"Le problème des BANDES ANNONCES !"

Pour la majorité des films, le visionnage de la bande-annonce n'a aucun intérêt artistique.
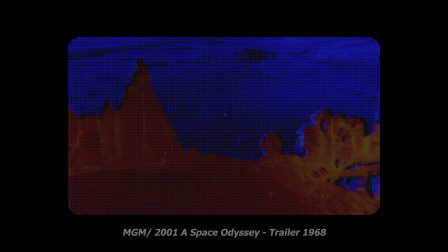4:17 Bien sûr, il y a des exceptions et certaines bandes-annonces se démarquent artistiquement.
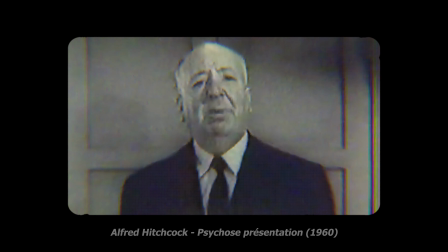4:22 Pour en citer quelques-unes, on a la bande-annonce de Psychose de Alfred Hitchcock,
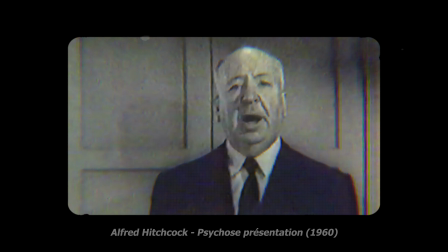4:26 où le réalisateur en personne nous présente le film et nous fait même visiter la maison.
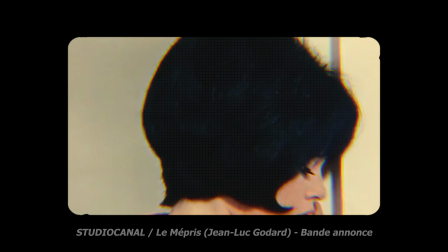4:31 Let's go inside.
On a aussi la bande-annonce de Le Mépris de Jean-Luc Godard, film des années 60,
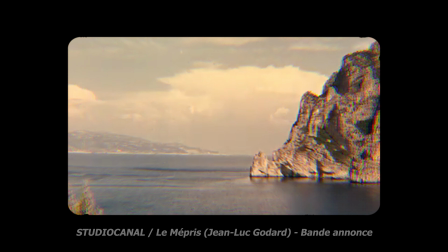4:37 où deux voix off en même temps nous disent des mots d'objets, d'actions ou de personnages dans le film.
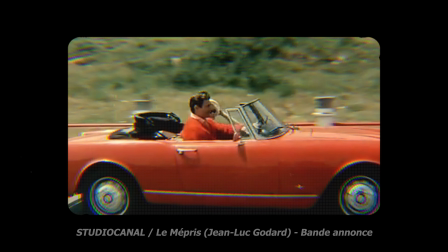4:42 Très original.
L'Alfa Romeo, le vieil homme, la mère.
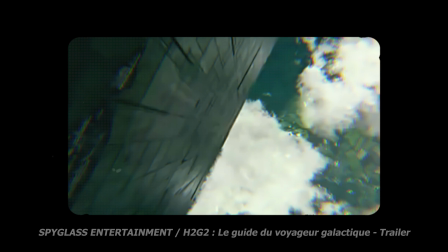4:47 On a la bande-annonce de H2G2, le guide du voyageur galactique de Garth Jennings, dont une voix off nous explique avec les images du film qu'est-ce qu'est censé être une bande-annonce. La bande-annonce est généralement commentée par une voix grave.
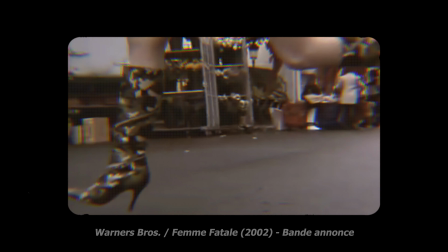5:00 Et pour finir avec les exemples, on a la bande-annonce de Femme Fatale de Brian De Palma qui nous montre carrément tout le film en accéléré,
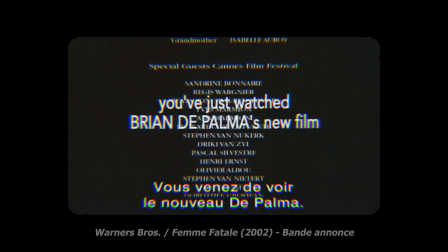5:07 puis termine par un « Vous venez de voir le nouveau De Palma.
Vous n'avez pas tout saisi ?
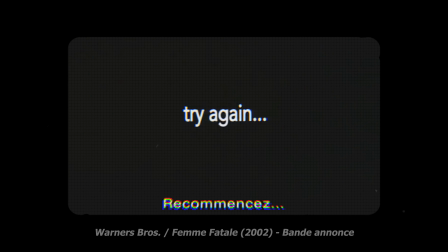5:12 Réessayez, pour nous inciter à voir le film. » Mais ces bandes-annonces artistiques ne sont pas la norme en 2022. En 2022, le but d'une bande-annonce, c'est presque de nous montrer linéairement tout le film avec une minute de présentation des personnages, une minute d'exposition de la problématique et une minute avec des images de comment ils la résolvent.
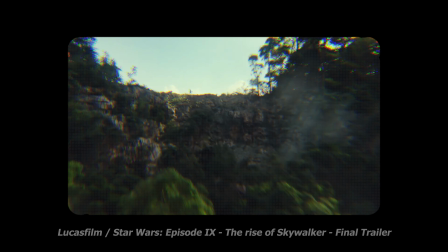5:37 Pour maximiser la hype, les bandes-annonces sont généralement assez généreuses en images.
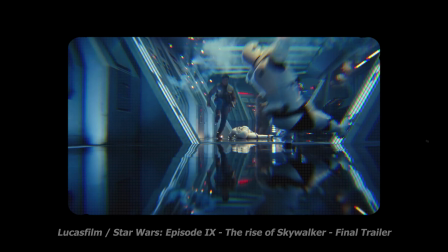5:41 Elles veulent nous montrer toutes les scènes à gros budget et peuvent parfois même nous montrer des images qui sont proches de la fin du film.
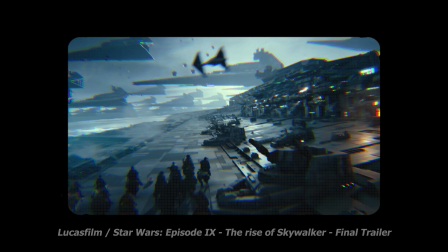5:47 Dans Star Wars 9, on a carrément des images de la bataille finale dans la bande-annonce.
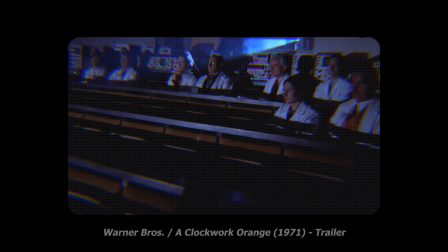5:52 Et ça, c'est un vrai problème. Même si on ne s'en rend pas compte, notre cerveau enregistre toujours les images qu'il voit.
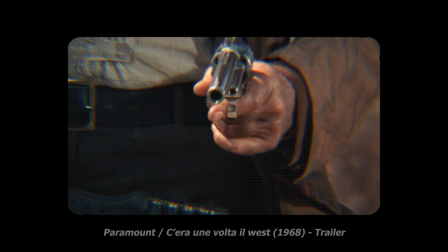5:59 Donc quand on regarde le film, même inconsciemment, on sait que ça va arriver.
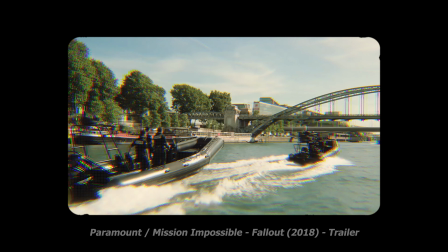6:03 Donc par exemple, si dans la bande-annonce, on voit le personnage faire quelque chose, et que dans le film, cette scène n'est toujours pas arrivée, on sait qu'il la fera plus tard.
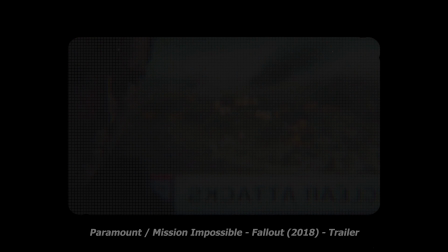6:11 On ne se demande plus qu'est-ce qui va arriver, mais pourquoi est-ce que cela va arriver, et c'est très différent.
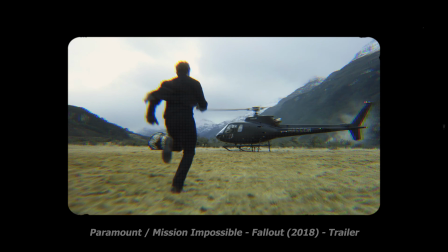6:16 Ça peut sembler bête, mais quand dans un film il y a une scène d'action dangereuse,
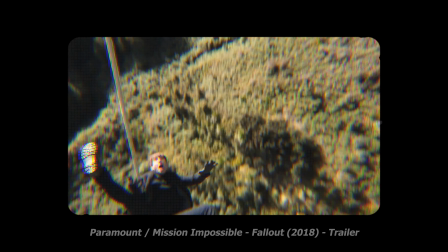6:20 si dans la bande-annonce on a vu que le personnage était encore vivant après, eh bien on sait qu'il va survivre à cette scène sans aucun suspense.
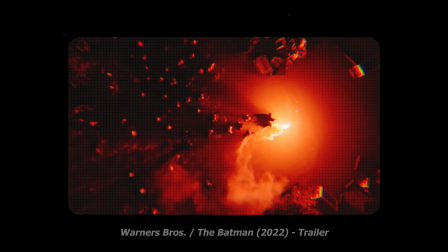6:27 Les bandes-annonces ont un réel impact sur notre visionnage du film. Elles créent une attente.
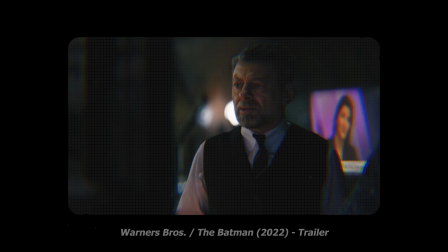6:32 On ne découvre pas un film de la même manière quand on a vu sa bande-annonce. Mais est-ce que ça gâche le film?
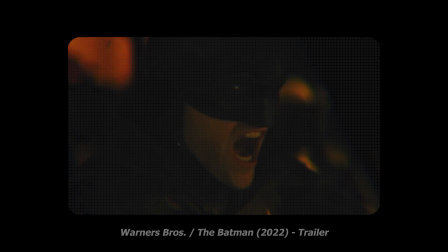6:38 La réponse est plus compliquée que prévu.
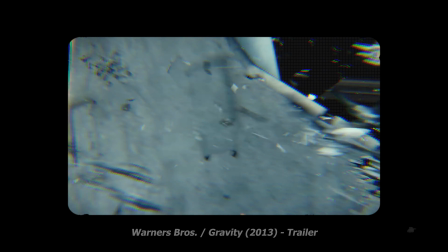6:42 La science a montré qu'être spoilé ne gâche pas forcément le plaisir, et cela peut même l'augmenter.
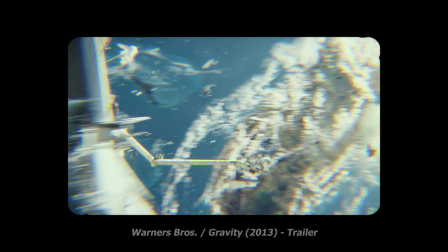6:48 Quand on sait que quelque chose va arriver, on est excité de savoir comment ça arrive.
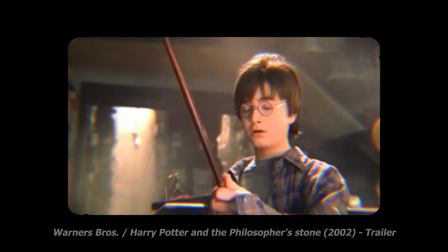6:52 Vous aurez même remarqué que quand vous aimez un film, vous pouvez le regarder plein de fois, et même encore plus l'adorer à force de le regarder.
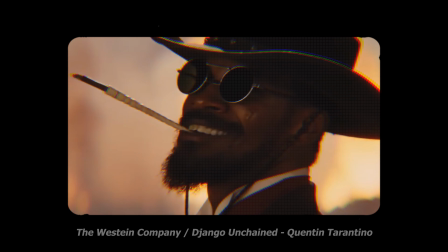6:59 Personnellement, je peux regarder 10 fois le même film sans problème. Connaître la fin d'un film est loin d'empêcher de l'apprécier. Le vrai problème, c'est que le cinéma c'est une expérience. Et l'expérience du premier visionnage, celle de la découverte, on ne la vit pas deux fois. Si vous voyez une bande-annonce, vous ne gâchez non pas le film, mais votre expérience de découverte du film. Pour moi, la réponse est claire, il ne faudrait jamais regarder les bandes-annonces avant d'aller voir les films, il faudrait tout découvrir lors du premier visionnage.
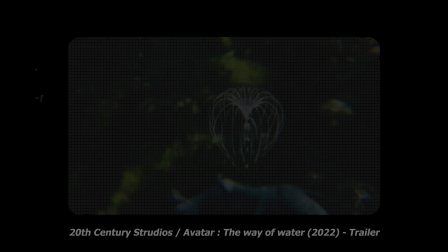7:32 Alors certes, j'en entends déjà certains dire que la bande-annonce leur permet de savoir s'ils veulent voir le film ou pas.
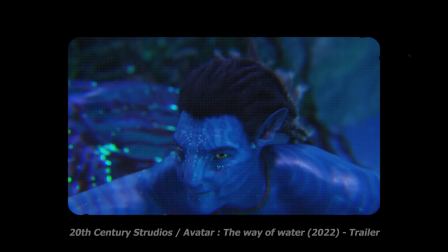7:39 Mais à eux, je leur répondrai que justement, ce n'est pas avec une bande-annonce que vous pouvez juger un film.
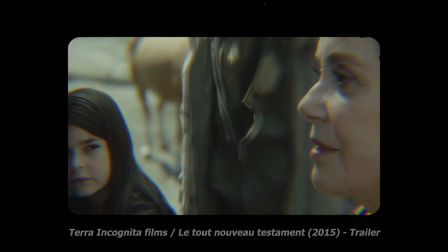7:44 Un exemple de bande-annonce très ratée, c'est le tout nouveau testament de Jaco Van der Maehl.
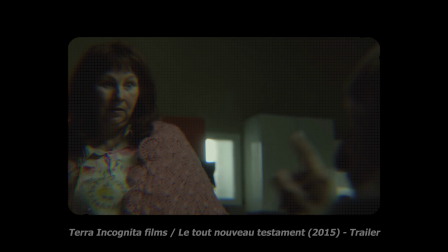7:52 Elle fait croire à un film en permanence humoristique, alors qu'en réalité, il est plus un film profond qui cherche à faire réfléchir.
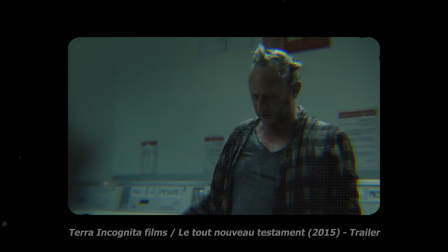7:59 Bilan, le film est détruit par les spectateurs, car ils sont allés au cinéma avec de fausses attentes. Pour juger un film, on ne peut pas se baser sur sa bande-annonce. Pour savoir si vous devez aller regarder un film, demandez-vous plutôt si son réalisateur, ses acteurs ou bien sa licence vous plaisent habituellement.